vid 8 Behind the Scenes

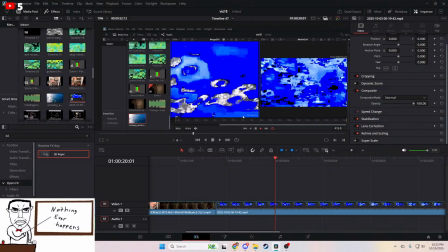You would think that, like, for the stuff that's being chroma keyed out, it would just, I don't know, stop being there so I could do this thing in which in which the gradient moves, but the ocean moves. Okay, I'm sure this is making no sense to you, but, like, okay, well, bye.
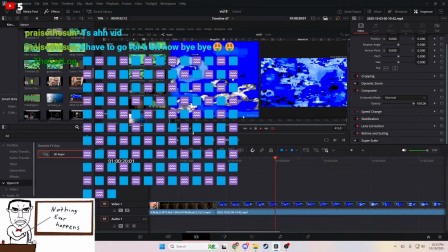So the idea was that the fucking Annie, nah, bro. Yeah, so the gradient would move, the ocean would stay still in the background, which would have this, it would have that text thing, you know, where it would, like, overlap with the wall, maybe.
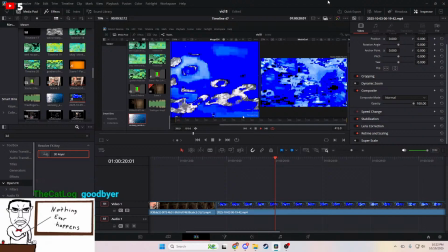But when I went to chroma key it out, instead of, you know,
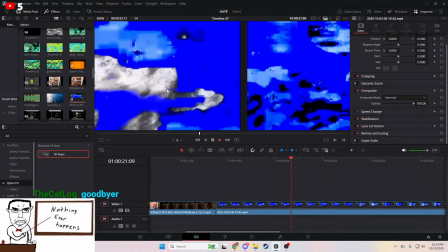making logical sense with the perspective and having it behind it like it shows in the preview, it does nothing, it's just invisible,
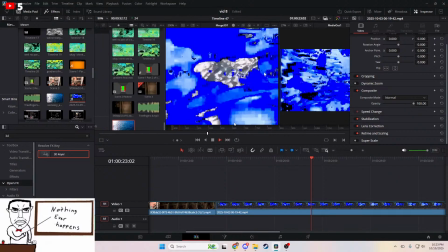so I had to, like, literally record me dragging the timeline through in OBS Studios.
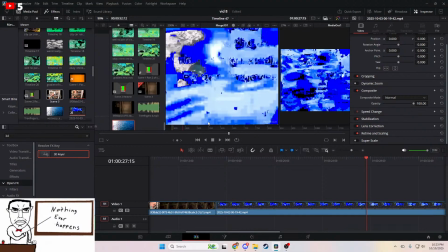Which is also kind of cool. I mean, it's also kind of a cool effect. It's just not what I wanted to do.
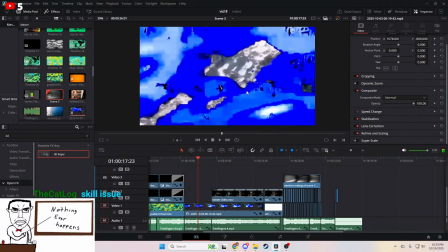And you can see how it's like uniquely human and, like, yeah.
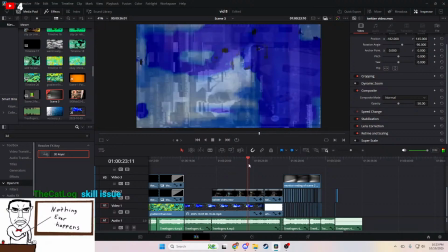So this video here is more data moshing. I just kind of scrolled around on like a new account on Twitter,
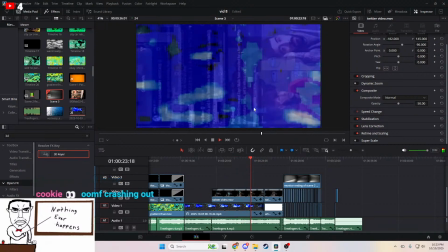and I just and you can see, you can recognize that it's Twitter, but it makes no sense.
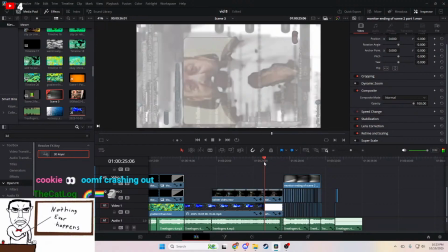And it's weird. Crashing out. No, this is maybe my least angry stream I've ever done.
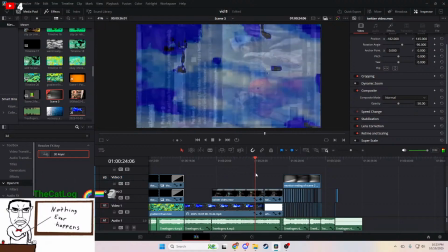Yeah, it's just, I don't know, man.
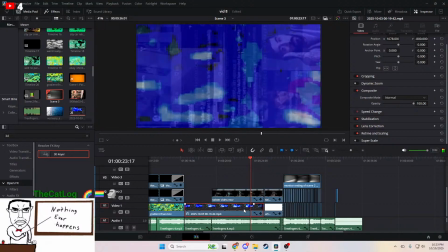I just kind of filled something here, so you can see how when this video fades out, it then becomes the proper aspect ratio, I think.
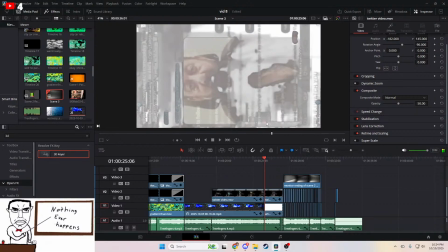Or no, this is 16:9, which it shouldn't be. Whatever.
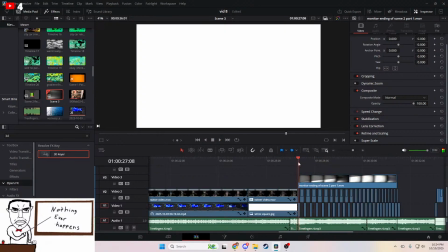So then, for this ending here, right, I just kind of filled something in because I didn't have any ideas. So originally, this was going to be this. And I was a little worried that this would cause seizures to people.
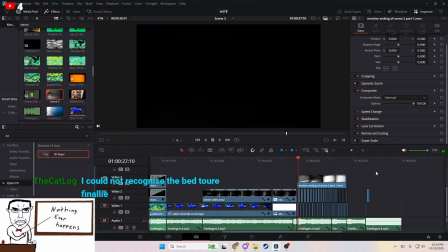Yeah, this was not in Bedtor Finale. The Bedtor Finale was a completely different thing. This is a Sterilus video. So I was worried that this would cause people seizures, and I didn't want to put a seizure warning in.
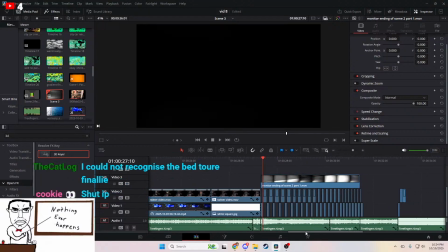No, Apollo, you should watch Bedtor. It is peak cinema, but it's just not what I'm talking about now at the moment.
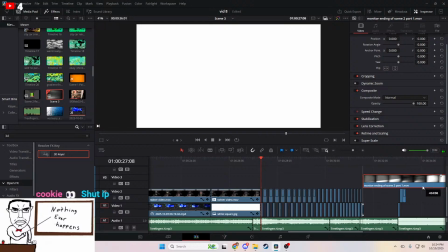So I recorded, like, I literally recorded this up to my second monitor.
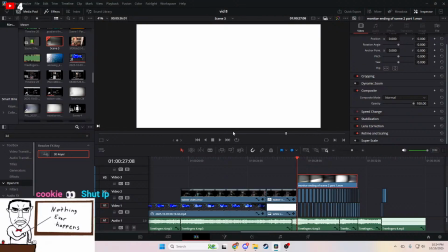If I have that video, I'll show it. Oh wait, no, this just is the video.
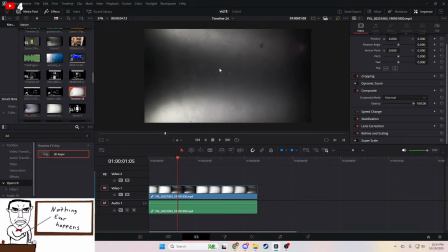Yeah. Yeah. It's not even zoomed in.
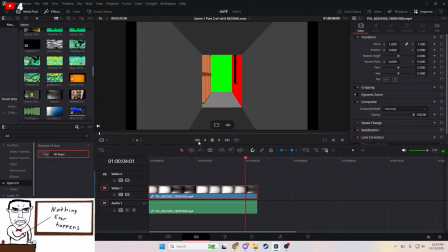This is just, I recorded the effect that playing the hold on, I'm losing my train of thought here. The video's breaking anyway.
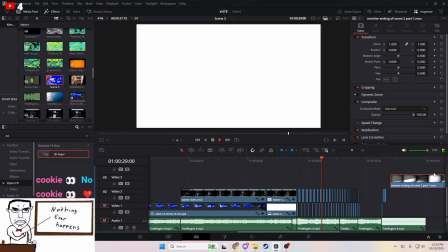So I recorded this effect up to my second monitor, and I just literally just recorded that second monitor, and that's where this came from.
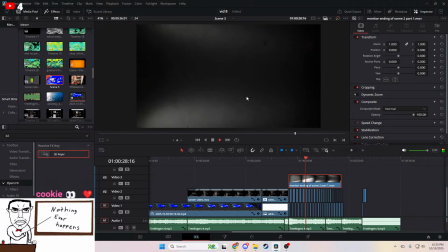And you can see how it fades in, and then it gives people less of a seizure now.
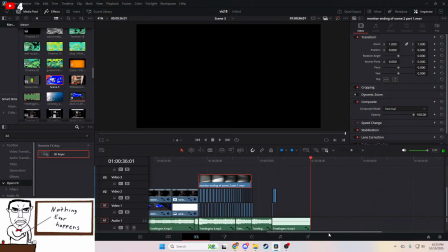That's kind of cool. And then I think it cuts off here, maybe.
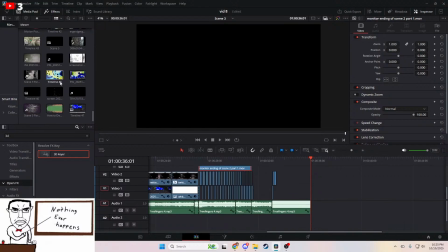I don't know. I might not even have any changes in this main one. Let's just check it out. Main timeline. That's main.
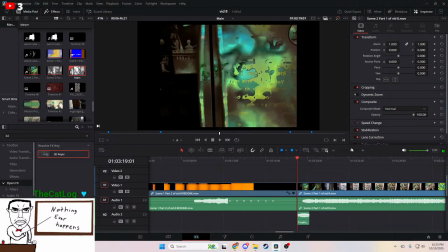Yeah, I have no changes except for just playing this song earlier.
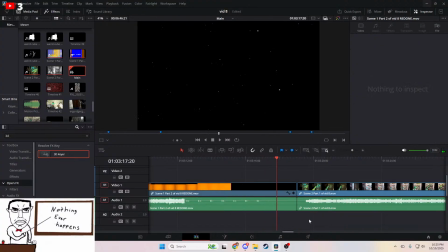Yeah, you see, I start playing the song immediately after, because otherwise it just kind of is a little bit confusing if we don't do that.
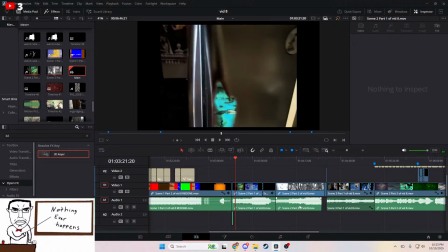You just can't immediately tell that the next scene has started, but that's it's the only reason I need to. This next scene might be one of my favorites in the video.
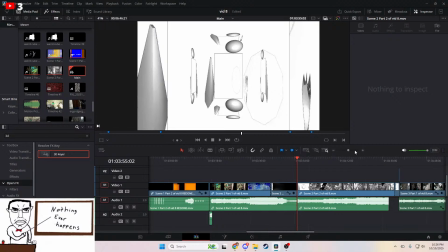This is originally supposed to just be a this was just going to be a background effect,
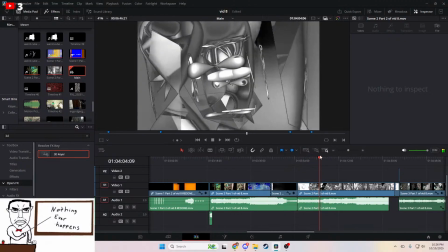but I got so into it that I just decided to make it the main focus for a moment,
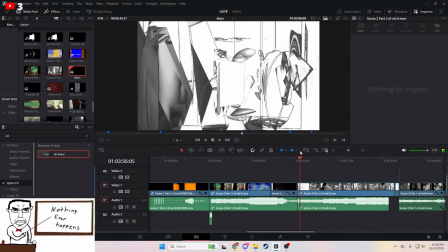because I think this is like incredibly fitting with the music, and I just think it's kind of beautiful in a way, in a really weird way.
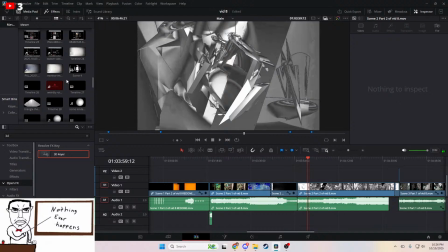So this is Weird Cube, right? Check out, yeah.